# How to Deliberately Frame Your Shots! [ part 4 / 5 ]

Where is the best place to put your subject in your shot? The answer? It just depends. In part 4 of this video series, we'll be covering the basics of framing your shot to help you tell your story.
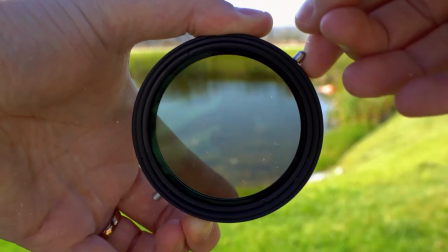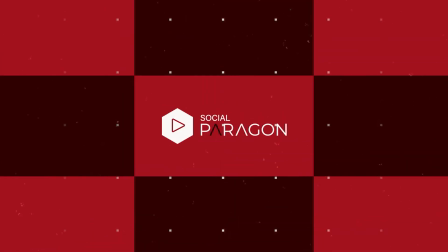Have you ever been watching a movie and a shot came up that for some reason you couldn't pinpoint, made you feel uneasy? Chances are that was on purpose.
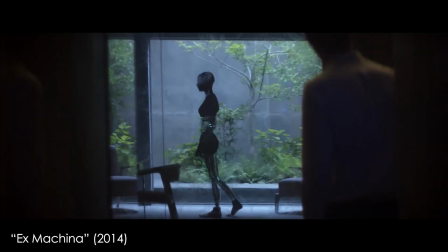[0:31]
The best cinematographers understand how to frame a shot in a way that not only makes it look good, but will further the theme or message in their film. For example, consider this scene from the recent TV series The Outsider.
On March 30th, 2019, did you abduct Frankie Peterson?
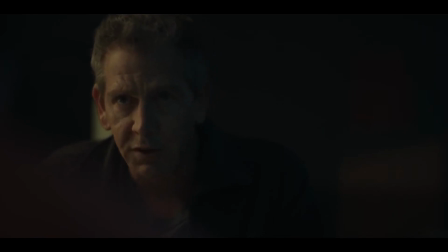[0:47]
In this scene, Detective Ralph Anderson is interrogating alleged child killer Terry Maitland.
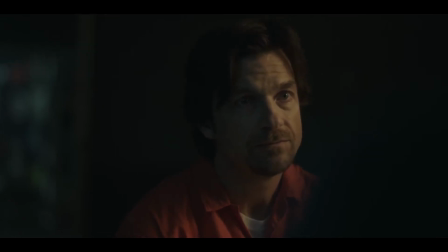[0:52]
The typical rule for framing a person is to have empty space on the sides of the frame directly in front of their eyes. This is the most common frame and feels the most natural to viewers.
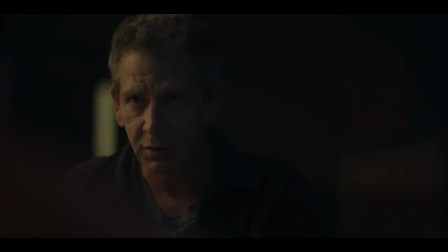[1:01]
However, at the beginning of the scene, they are both framed to where their eye line is cut off abruptly, with empty space behind their heads. Why did the cinematographer do this?
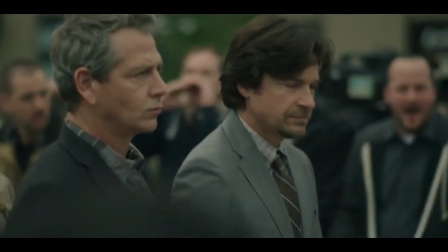[1:10]
At this point in the series, there's conflicting evidence that puts Terry at 2 separate locations on the same day of the murder. As the scene progresses, it's apparent that Anderson's certainty of Terry's guilt is fading.
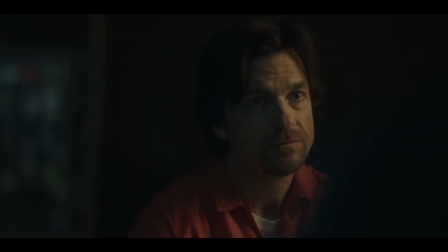[1:22] I didn't kill that kid, Ralph.
And Terry's believability is increasing.
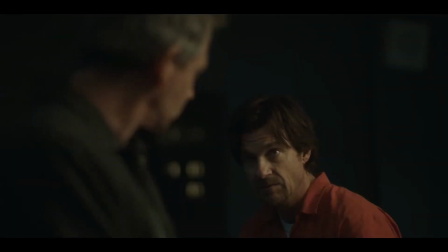[1:25]
As these 2 shifts happen, the framing evolves to the point that Terry ends up in the traditional subject location, with plenty of eye room.
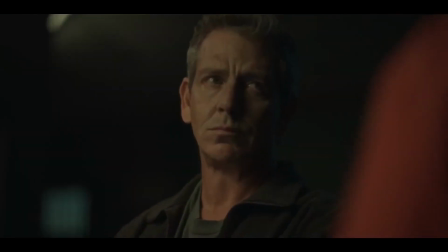[1:32]
This gradual shift in the nature of the frame mirrors the character's emotions as the scene progresses.
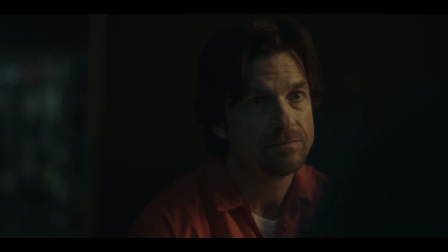[1:38]
The less traditional framing at the beginning of the scene unsettles viewers and allows us to see Terry in a way in which Anderson does, guilty and loathsome.
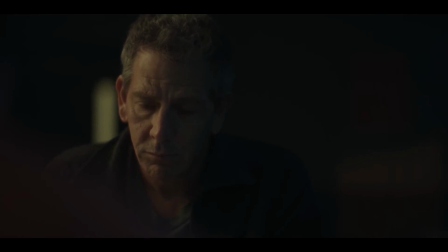[1:46]
As Anderson begins to doubt Terry's guilt and sees him as more human,
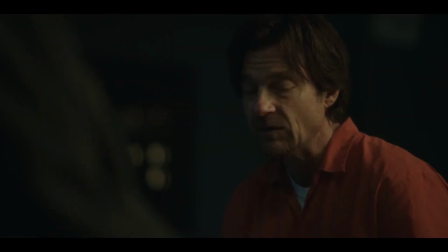[1:50]
we also see Terry in a more traditional and natural way, which aims to get us on his side more than we were before. Where you choose to frame your subject can tell your audience a lot within a short amount of time.
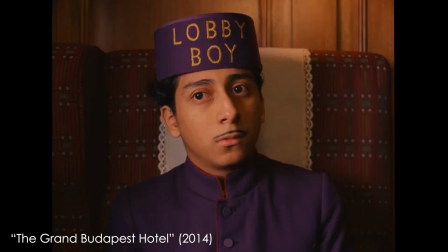[2:01]
You can leave headroom to belittle your character, center them to focus our attention and add symmetry, or fill the entire space to get us into their minds.
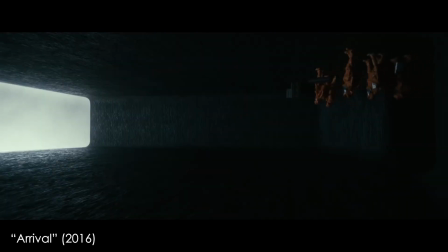[2:09]
Whatever you decide, consider putting more thought into why you frame a character in a certain way, rather than just trying to make it look good. Thanks again for watching another video from Social Paragon. In our last video of this series, we'll be going over the importance of sound in our film. You can subscribe for more content if you like this video, and if you do, be sure to hit the notifications so you see when we release the next one.